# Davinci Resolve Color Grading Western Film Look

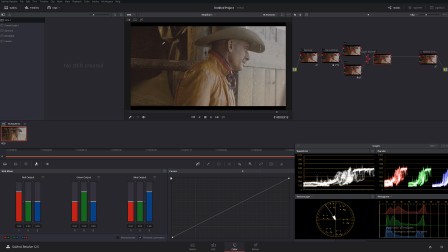Let me turn everything off, and I probably want to increase a little bit the details in the background to kind of give it a little bit more depth.
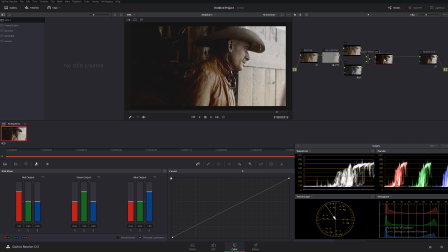So in the next node, I'm gonna call this background. Okay, and let me organize things a little bit better so you guys can see. Okay, background.
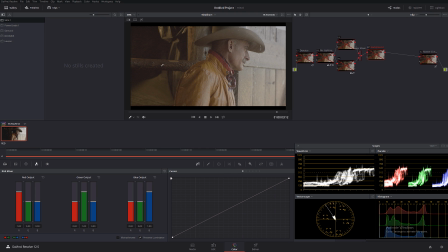And what I'm gonna do now, I actually want to emphasize a little bit of this piece of wood and some stuff in the back. So I'm gonna use power mask.
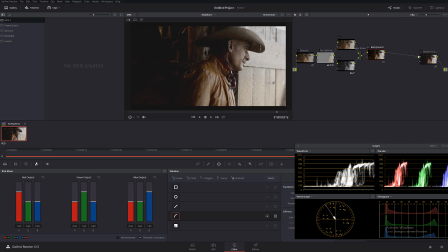Let's see, just like this one. Let me turn this off for a second, the way I can see better. Okay, and I'm gonna select, obviously very roughly because it's a tutorial. I'm not gonna spend too much time on it. So I'm gonna select this little piece of wood right over here.
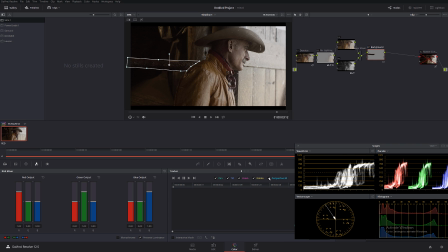And as we know, our camera not moving or shaking, so I'm gonna turn off perspective and rotation and zoom, just like that. And I'm just going to track this. Okay, so I'm gonna track it back.
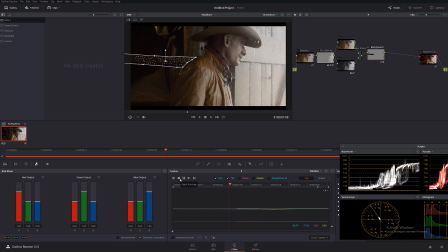Let's see, it looks like it's holding pretty well. Nothing fancy. Just like this. Okay, I'm gonna turn it back on. Our final master contrast, and simply as I was showing in my older tutorials,
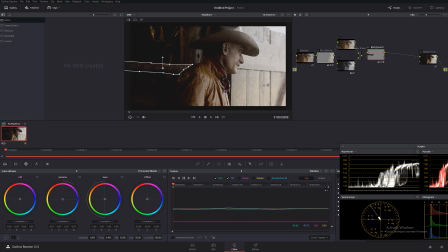I'm just going to increase a little bit of midtones, and to compensate
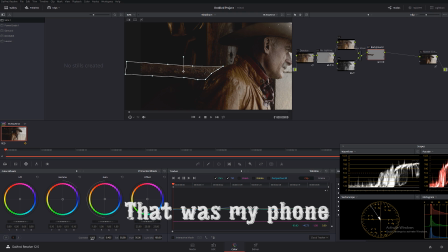the milkiness of the midtones, I'm also going to introduce a little bit more contrast in the picture. Okay, so now let's check it out. Before and after.
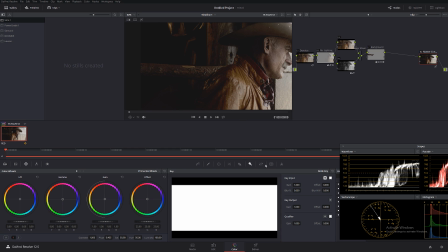That effect at this moment kind of looks a little bit too much to me, so I'm going to go in the node key, and I'm just going to dial it down a little bit.
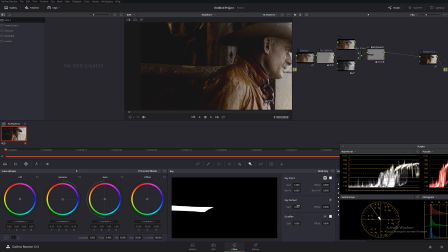Oops, I'm working in the wrong node over here. And I'm going to dial it down just like this. So we kind of see it, but it's not too much, and our focus stays with the main character. Okay, now let's check it out. Do I need to do anything more to that?
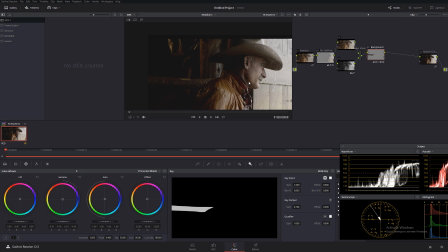I'm probably gonna leave this picture alone by itself.
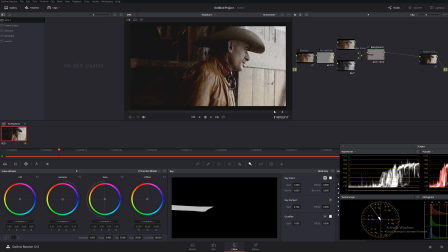So let me play it back and see on a full screen.
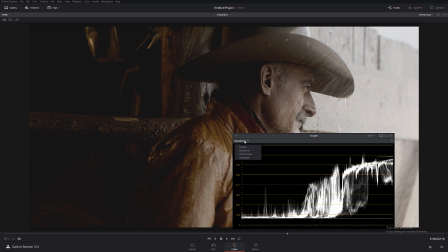Actually, let me move this. I'm gonna keep it at RGB parade. Okay, let me move this on the side and let's see what we've done.
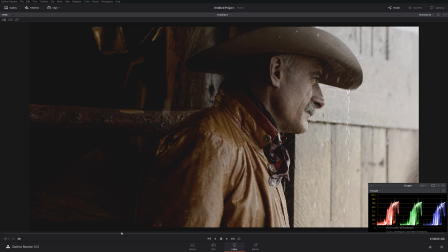So before and after. And as I can see right now, what I actually forgot to do is to feather this.
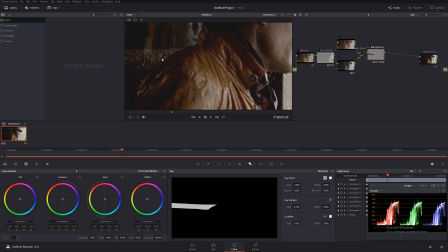Okay, so let's go back, and I'm gonna introduce a little bit of feathering
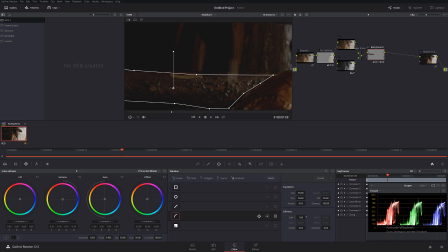to my mask. Just like this, and a little bit inside. I'm sorry, inside, not outside. Just like that. I don't want it to be too edgy, too rough. I kind of want to have a very nice, smooth mask.
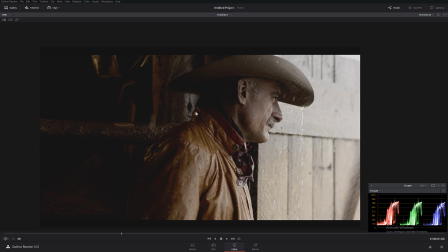Okay, like that looks way better. So let me check it out before and after. And as you can see, that gives a very interesting, nice commercial look.
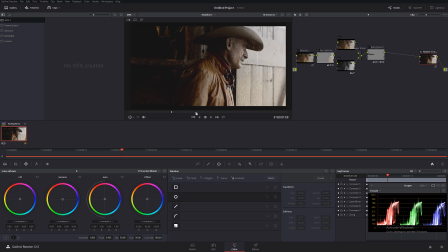So probably, if that would be a commercial, I probably would call it a day. But let's say, just for the sake of tutorial, I kind of want to give it a little bit more Western-like, more filming look. And I'm gonna introduce slightly a little bit green into sort of overall picture.
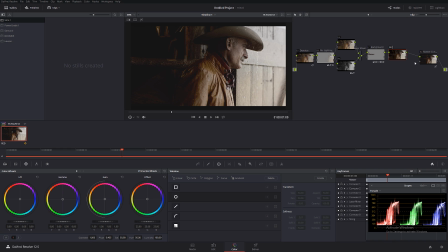So I'm gonna call this green, just a little tiny bit. I'm not even gonna go too crazy with that.